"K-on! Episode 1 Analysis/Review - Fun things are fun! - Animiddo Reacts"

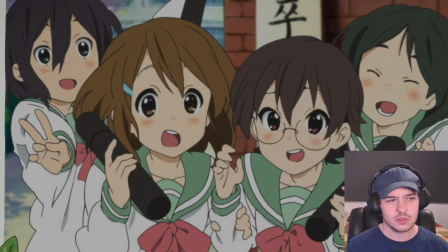[33:27]
One of the things I noted in the reaction as well, it felt a lot less stressful, because I don't feel stressed when I record, but sometimes I do. Like, I gotta gather information, I gotta get it, at least on some level, and this is just something I already get,
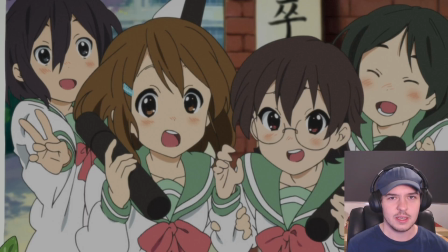[33:42]
so I can just focus on how good it is at expressing what it wants to express. Particular standouts to me was that word again, character. Character through everything, through the writing, through the animation, through the art, the character designs, the faces, the everything.
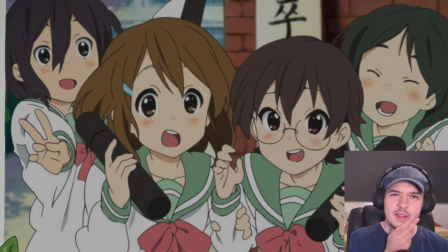[33:59]
Another thing, I don't know if my mind's tricking me, but I feel like the character designs look way younger than I remember them. And I guess they do age up with time a little bit. It's got a little bit of that Hibike euphonium going on as well.
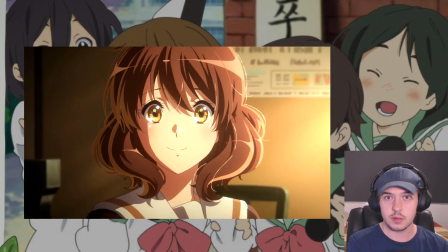[34:13]
You compare season 1 Kumiko to season 3 Kumiko, and they look way different, which is fair enough.
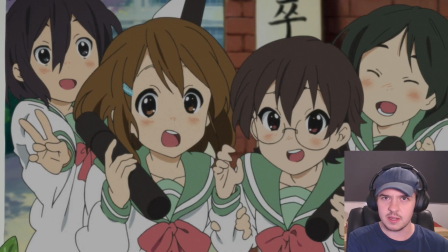[34:20]
They've kind of went from, 15 or 16 through to 17 or 18, right? Or even more than that. That's when you change a lot. I don't know if you guys know that. So yeah, I kind of imagined them looking different. They look very young. I mean, obviously on screen that's middle school Yui, but like same difference, I think.
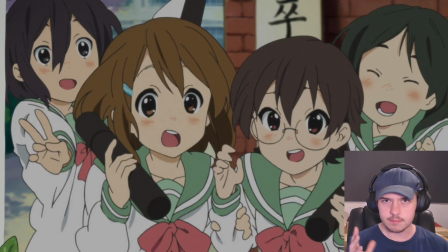[34:39]
So I think on this second rewatch here, where I go back through and glaze it all over again, try not to repeat myself, of course, we're going to focus on that word character, and we're going to focus on how this operates as a pilot,
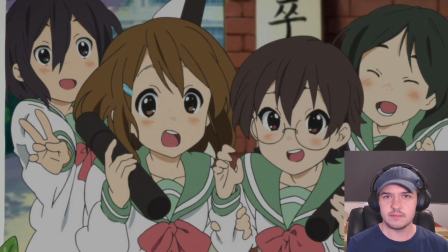[34:52]
how this operates as a setup for a show that will continue, and, you know, setting up dynamics, setting up premise, setting up everything. Let's just have another look, I guess. So first things first, here we get a picture of Nodoka and Yui. This is middle school. They've obviously graduated here, of course. Very, very cool.
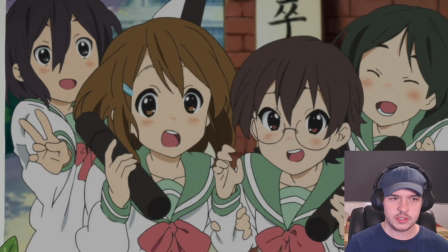[35:11]
Surprising in Yui's case that she was able to graduate, but I digress. This is paired with a ticking clock in the audio department, right? So one, it's diegetic to the scene because there's an alarm clock that needs to wake up Yui, right? Maybe the personification of an alarm clock here for Yui in many facets of her life over here as well.
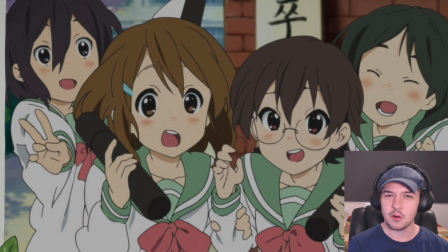[35:30]
But it's also metaphorical. Like, Yui is running out of time. She needs to figure out what it is she needs to do with her life. Her life needs to take some kind of direction here once she enters high school, right?
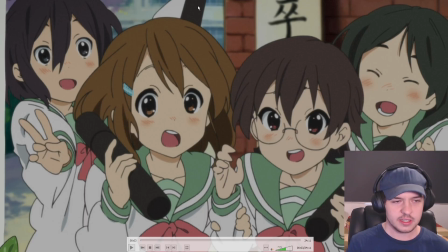[35:44]
We see it in the kind of last bit of the episode here. She's kind of just fluffing about and she doesn't really have much of a personality. She kind of needs to grow an interest or two, make some new friends, branch out from Noriko, who's been very much like a mum type friend.
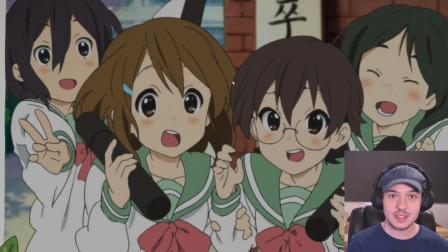[35:59]
You know, the mum friend. Maybe needs to find some new people in her life to share some experiences with and grow as a person.
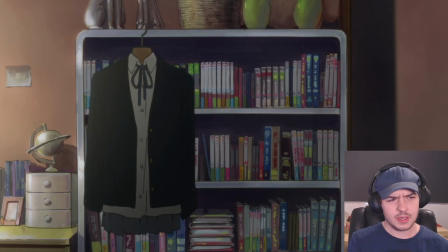[36:07]
Zoom out from that picture on like a corkboard or something. You know what I say about characters in their bedrooms. It's a view into their personality. So you got this like freaky looking doll over here, if I can find it.
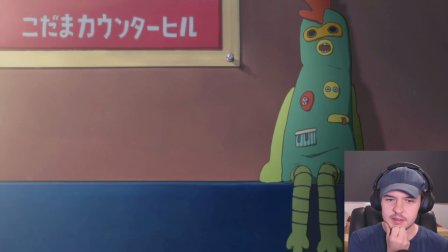[36:18]
Yeah. What do you reckon that's about? It's got a bit of a keyboard on it. Is that anything? It's very Yui, without me being able to describe it very well. Next thing, new uniform.
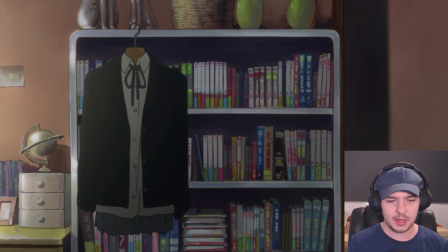[36:30]
Obviously not prepared by Yui, you would imagine prepared by Ui, her sister. Oh, this is very interesting too, the school bag.
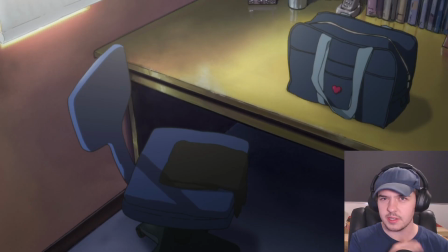[36:36]
School bag's very important for later stuff. It plays a pivotal role in basically the last scene in the show, so that's a fun one we're setting up very, very early.
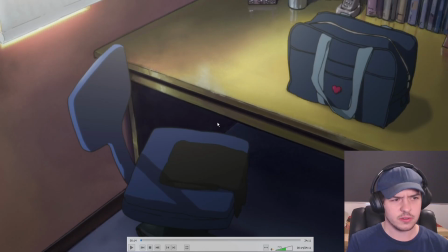[36:44]
A pair of tights on the chair as well, I think.
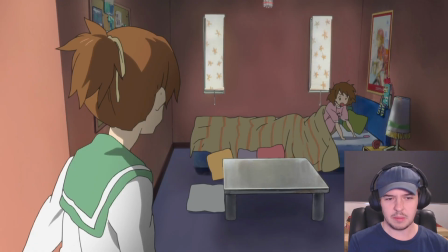[36:48]
And then, obviously struggles to wake up a little bit before her mind kind of catches up with itself and she remembers what today actually is.
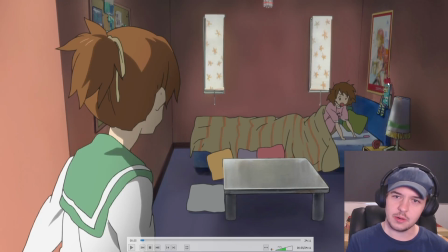[36:55]
Well, there's a bit of a post on the wall here too. I wonder what that is. Anyway, it looks like something. Anyway, this is our character. She's a little bit klutzy. She waits for the alarm to go off and then snooze it instead of, being in up and at 'em going type of person.
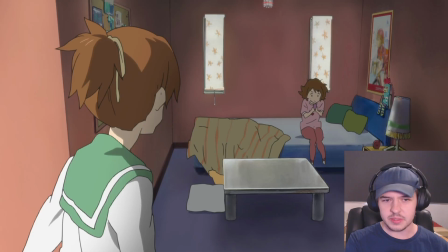[37:13]
Another couple of things display this kind of clumsy and ramshackle aspect of her personality.
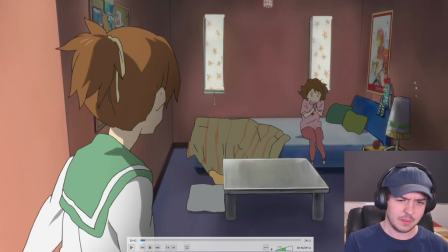[37:18]
She slips to have a look at, I'm imagining this is a phone of some kind,
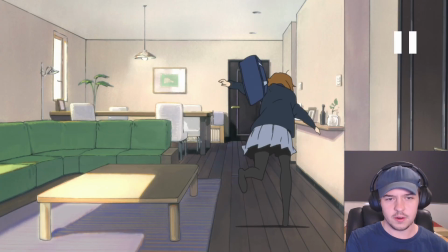[37:22]
before sliding out after getting her uniform on, falling on her ass, as we could see there.
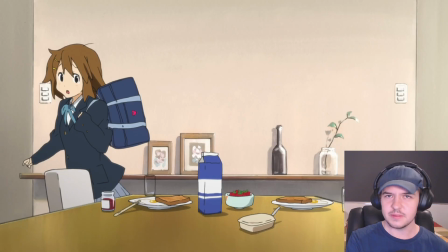[37:27]
And fantastically well animated as well to boot. We don't need to say that about Kyoto Animation, but it's true.